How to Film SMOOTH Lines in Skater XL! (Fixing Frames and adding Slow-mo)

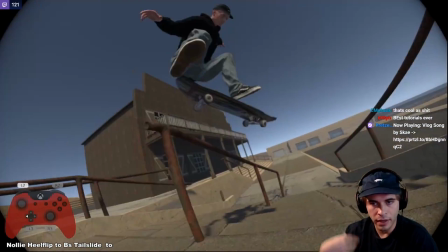I like that. I like that a lot. So I'll keep that entire thing. It's all fixed now.
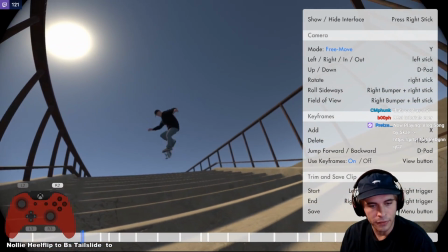But the last thing I would do, or I could do this either first or last, but I haven't touched Babbo.
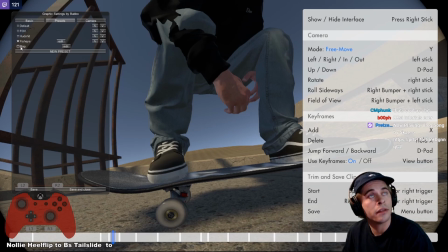I haven't touched it at all. So it looks good. The clip itself looks good, but I haven't touched the colors.
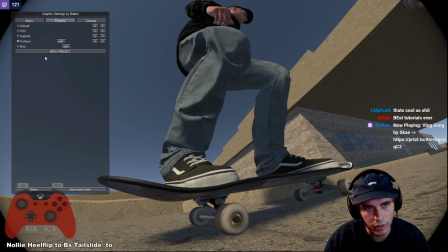So I'll pick a part that's interesting like this. Make sure the colors are good. I'm going to go into the map here. You want to make sure that you have it on aces. This is the best color grading feature, I guess.
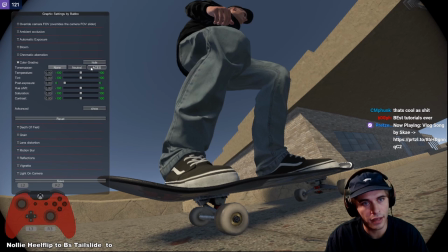See the difference? That did alone from none to aces. Way better coloring.
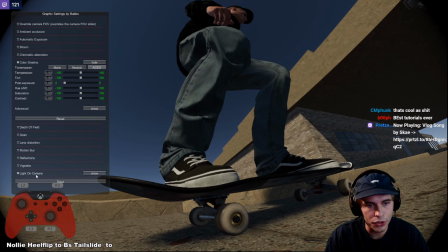My light on camera should work. Put that on in a second.
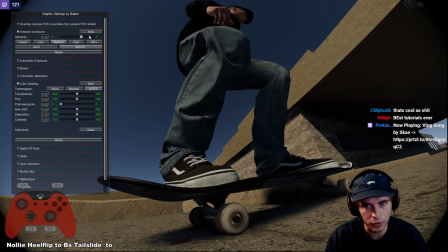Ambient occlusion is shadows, so this will increase the shadows. Shadow detail. Make sure it's not too much or too little. A little bit of shadows, especially underneath.
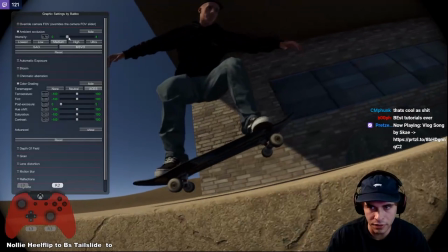Like, see the canopy here? You want to make sure these shadows are actually shadows, not just bright like that.
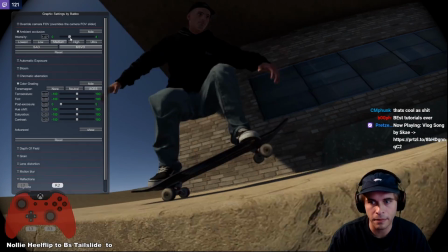You want to have nice, something like that. Maybe a bit too dark.
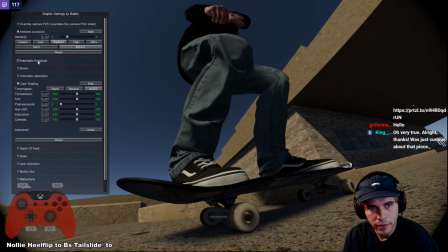You don't have to touch it too much. I usually up the exposure a bit. I like to use automatic exposure for whatever reason.
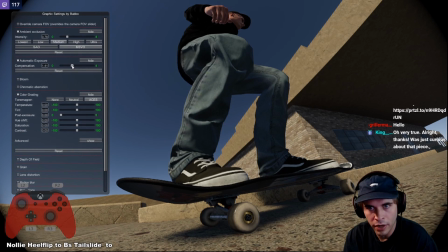This will add to the brightness of the clip exposure.
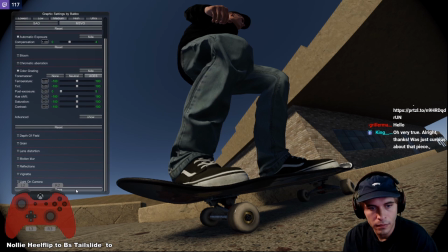Also make sure your anti-aliasing is turned on, which is the smoothness of the edges of the board.
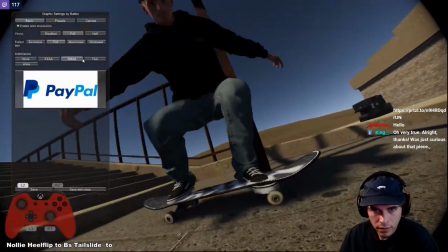I can use SMAA to get a lot of detail, a lot of sharp edges.
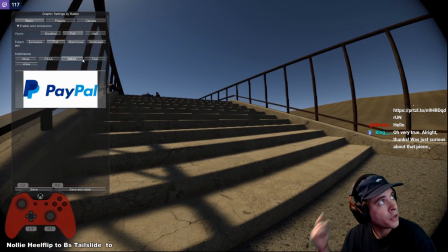You'll notice with SMAA the stairs look this way. In TAA the stairs look like that. So either smooth or sharp. I don't know which one I would go for yet. I'll have to decide in a bit.
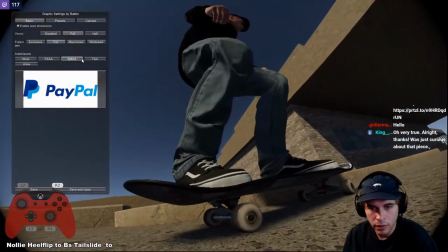SMAA typically will give you a better picture if you can.
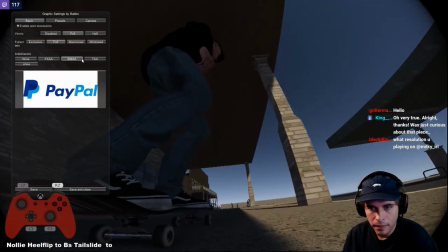So the SMAA looks alright. What resolution?
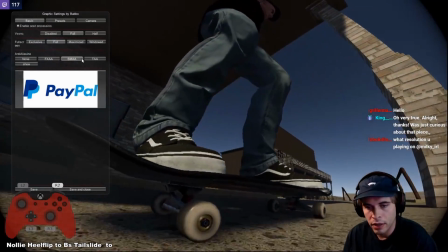I'm playing on 1080p.
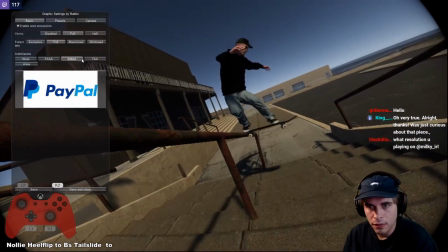Yeah, so go with SMAA.
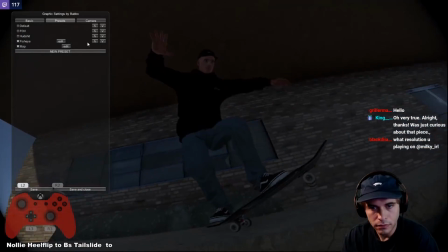The final thing I'll do is I want to make sure that I can see him right here.
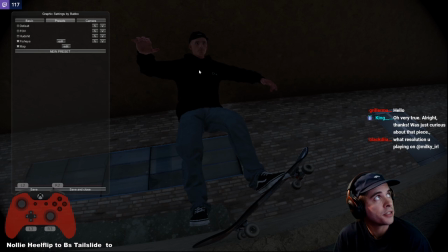Like, my skateboarder is the main focus of this picture, and look how dark the picture is. It's pretty washed out, right?
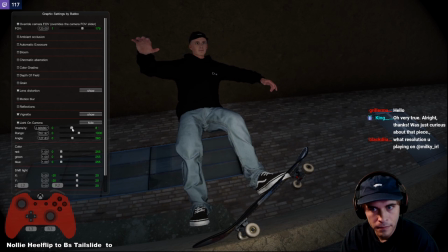So I'm gonna turn on the camera light. And now my skateboarder is highlighted, like, you know he's the main focus.
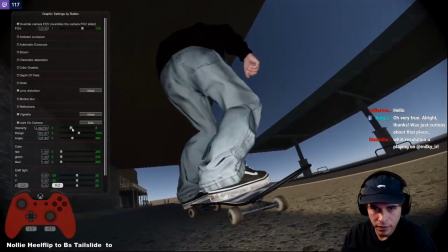I know it's daytime, but it keeps the focus on my skater.
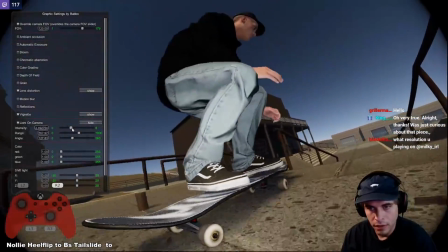On my feet, on my wheels, on the white parts, and the flip, when my board flips, it looks really sick.
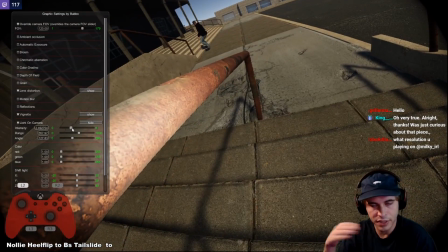It just highlights certain things.
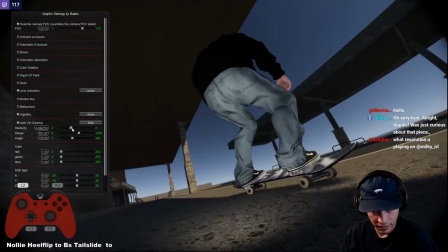So you don't always need it, but in these areas here, I would use a light on camera, just a little bit.
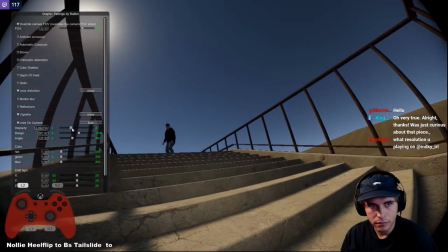And I think that's pretty good for a clip. That's all I really need, except for actually, sorry, one more thing.
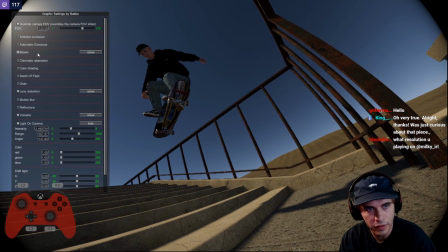The bloom right here. This is like the brightness of the light, so I can actually turn this up a bit.
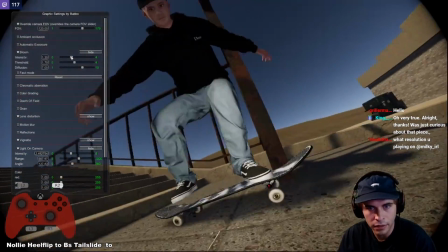The sun will look more realistic behind him, the sun up there, and the brightness of the light on his feet.
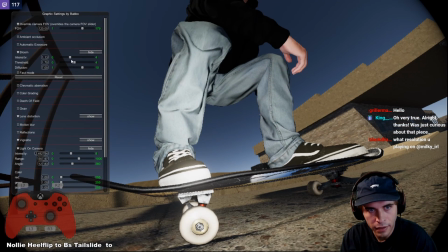I turn it way up or down. I don't want it to be up, so.
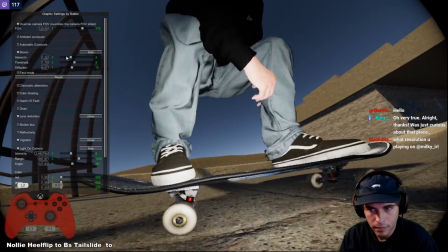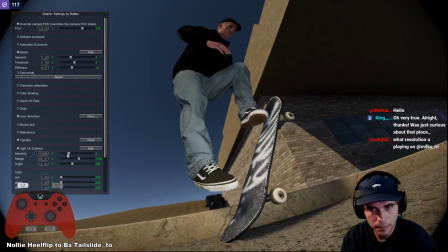Maybe turn the light down a little bit. I like this a lot, it looks pretty good.
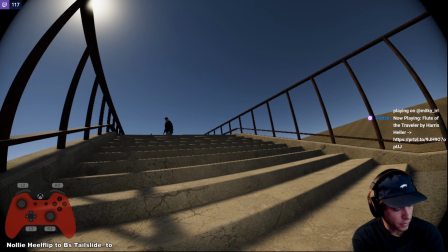Let's close this. I'm going to pause the music.
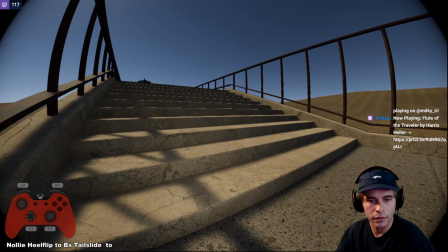Alt F9 for shadow play, and let's start recording. I'll record at full speed once, and do a few slow motion replays.
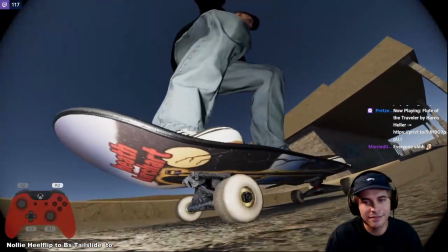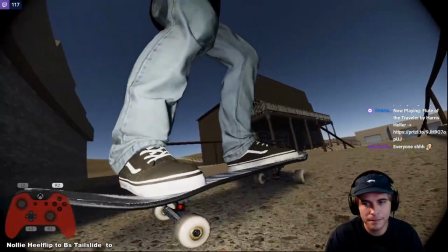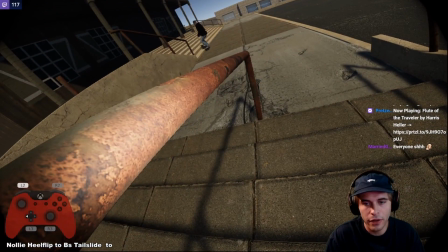So very, very quick.